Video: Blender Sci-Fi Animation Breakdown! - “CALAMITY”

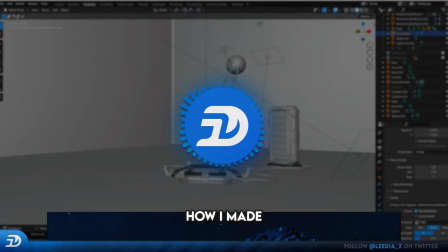Hey everyone, in today's video, I'll be showing you how I made this super simple sci-fi animation in Blender.
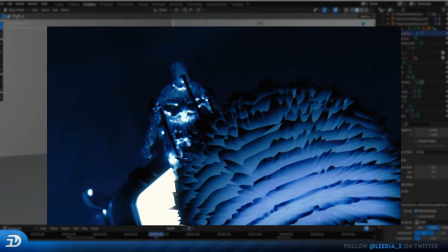In this video, I'll be breaking down my scene and overall process to hopefully give you guys a better understanding on how to get started making a simple animation.
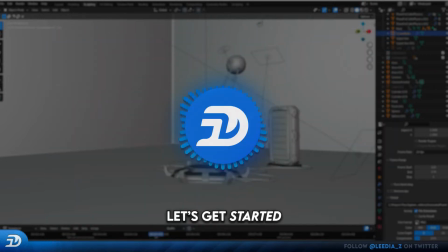Let's get started.
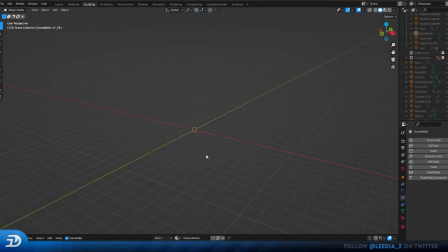Alright, so for this animation, I decided to keep the background relatively simple, especially since I knew I would have moving components in my scene that could potentially slow down rendering.
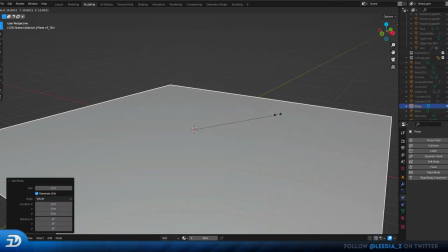So for my main background, I added a plane, subdivided it a few times, and extruded it to create some walls.
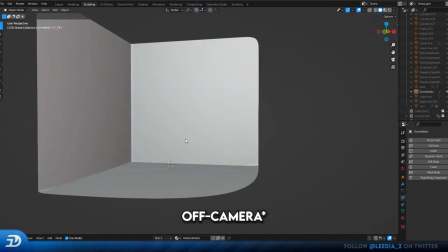I also left an opening here since I knew this would be on camera and could be used to add some lights coming from that direction.
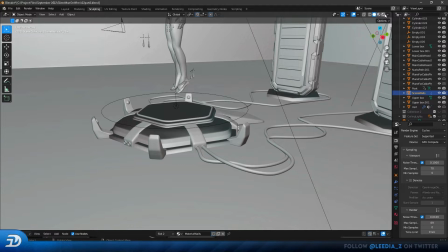Next, I modeled this base, which would have lights and cables coming out of it.
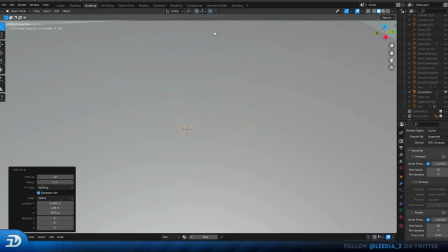Now to create this base, pretty much all I did was add a circle, reduce the number of vertices to 6 to make a hexagon,
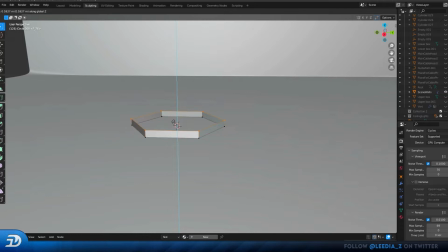went into edit mode and extruded those edges upwards, and filled the rest in to create my base.
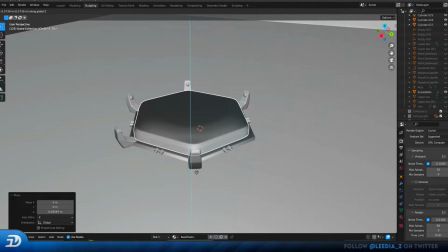From here, I basically just duplicated the same shape and resized it to add multiple layers.
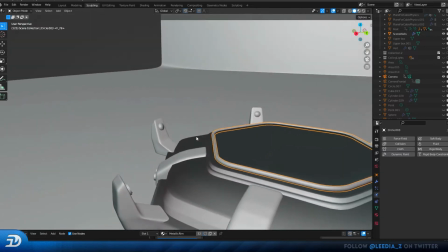I used that same hexagon to add some rims along the edges, as well as some rings for the lights and for the cables.
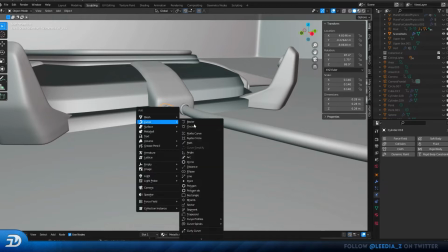Now to add the cables is actually pretty easy. All I did was use curves, extrude the points by pressing E, add some depth,
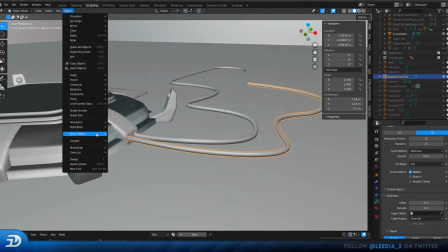and once I have them positioned where I want, I convert them to a mesh so that I am able to add materials later on.
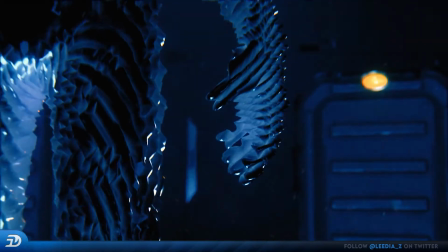Now this next part is actually the most time consuming, which is to model and rig the body.
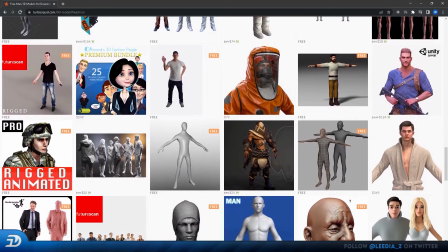But I decided to save myself from that headache and just downloaded a free one from TurboSquid, which was already rigged.
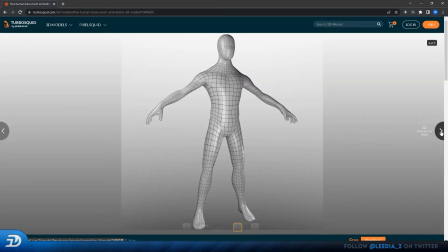This model will also be linked down in the description if you guys want to check it out or use it in a project in the future.
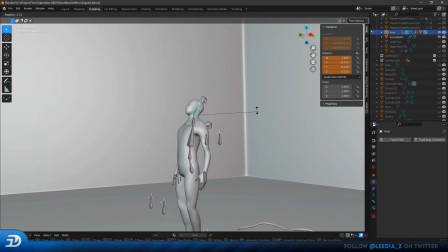From here, I just roughly positioned the model in the scene before animating it.
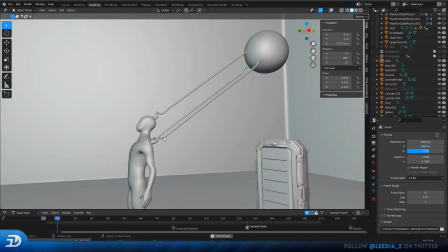But before I can actually start animating it, I had to make these cables that are attached to the back of the head and body.
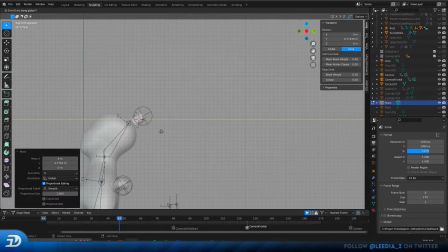To make these, I start off by extruding some vertices and creating a plane,
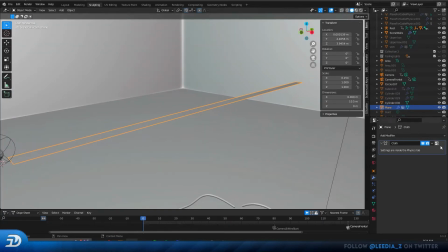adding some weight to a few of the vertices on both ends, add a cloth modifier, create my main cables to go over that plane,
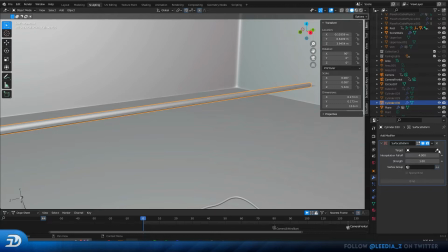and add a surface deform modifier to that cable so that it would adapt the properties from the cloth.
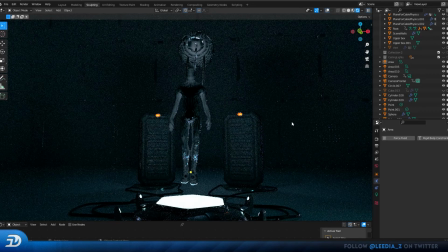Now adding textures to my scene was what really brought it to life. All of my textures were 100% free and you can find them at textures.com.
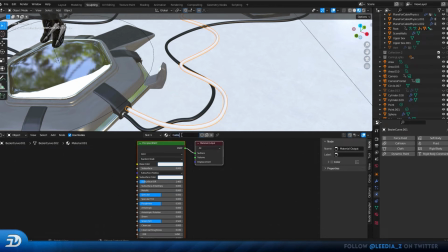To add my textures, I use this method that I've shown in previous videos, which is to basically have Node Wrangler enabled, select your principled BSDF shader, then press Ctrl-Shift-T.
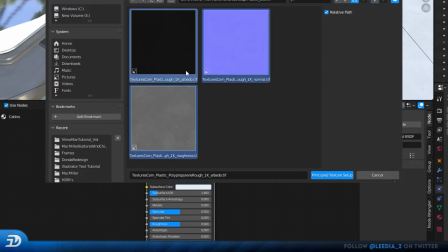From here I go over to the folder containing my textures, select all of them by pressing A or clicking and dragging, then click Principled Texture Setup.
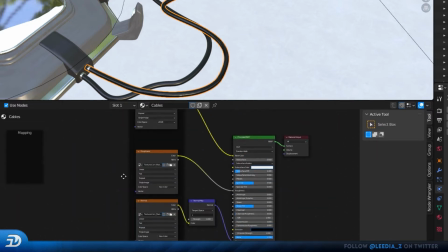From here Blender will automatically set up your textures for you, then by clicking on them individually and pressing Ctrl-T, you're then able to adjust the size and position to your liking.
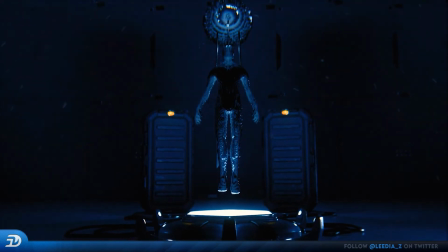Probably the most difficult thing about this whole animation was making this sphere that you can see moving in the background,
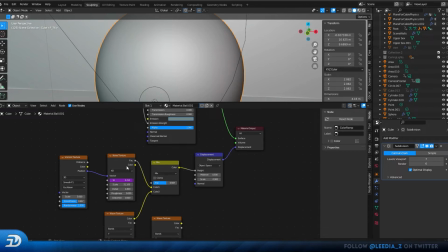but all I did was basically add some displacement and noise texture to add that warping effect, but I won't be going into detail about it on this video.
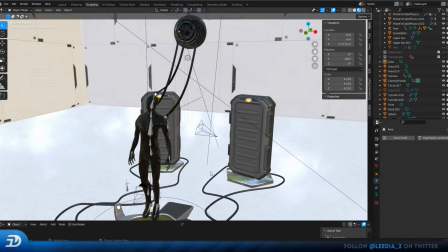For the lighting in this particular scene, I didn't do anything too complex since I knew that the majority of the light would be coming from the base itself and the objects in the background.
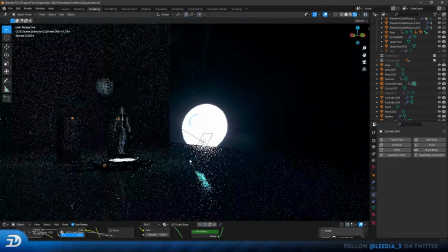My main source of light in this scene was actually an HDRI with low intensity to add some nice soft lighting.
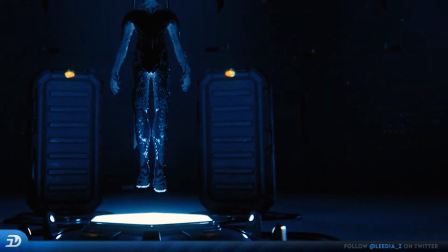I then also imported this free model of a futuristic looking case from TurboSquid,
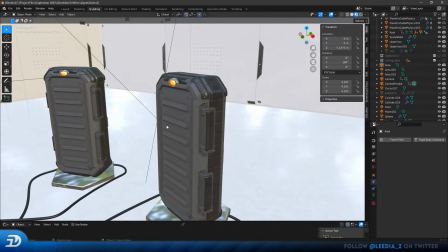repositioned it and added a base and a light, which then would be hooked up to the base.
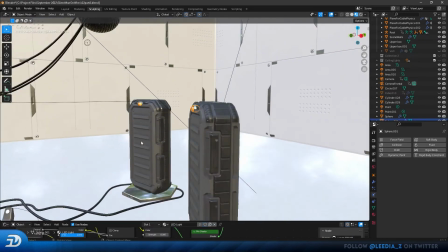I then duplicated this material, changed the color, and added it to the lights on the base.
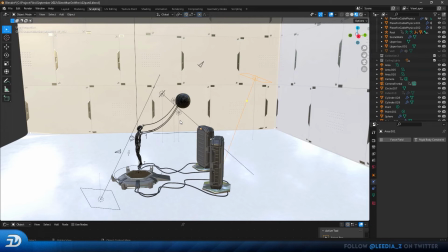Other than that, my other main sources of lights were some soft spotlights and area lights located around my main model and the background.
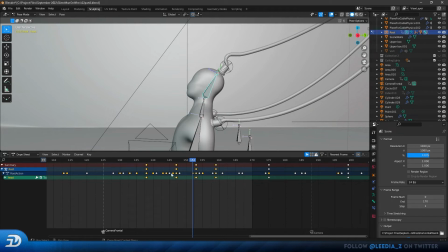And yeah, the final step from here was to animate the character. I used simple repeating keyframes to give the model a breathing effect as it is floating.
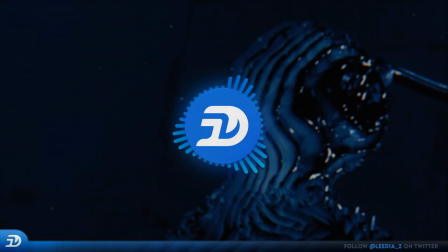I then selected all my keyframes, pressed T, and converted them to Bezier. And since the body is making small and slow movements, not many adjustments were required after that.
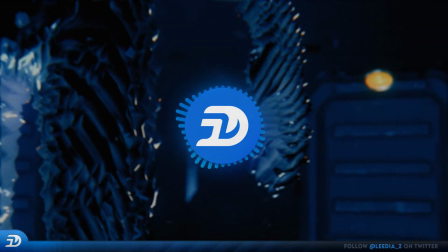So that's gonna be it for this video guys, thank you all so much for watching. Feel free to follow me on my Instagram and my other socials where I post new designs and animations every single day.
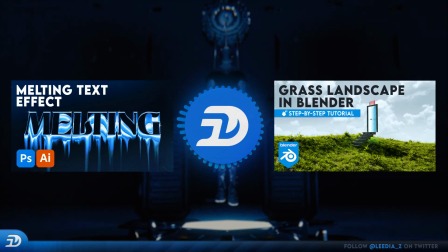Also, let me know down in the comments if you guys would like to see more of these shorter videos where I break down my scenes in Blender, as well as letting me know what else you'd like to see.
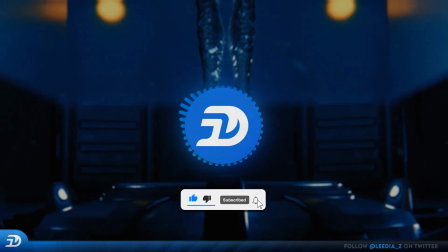Like and subscribe if you enjoyed, and I'll see you guys in the next one.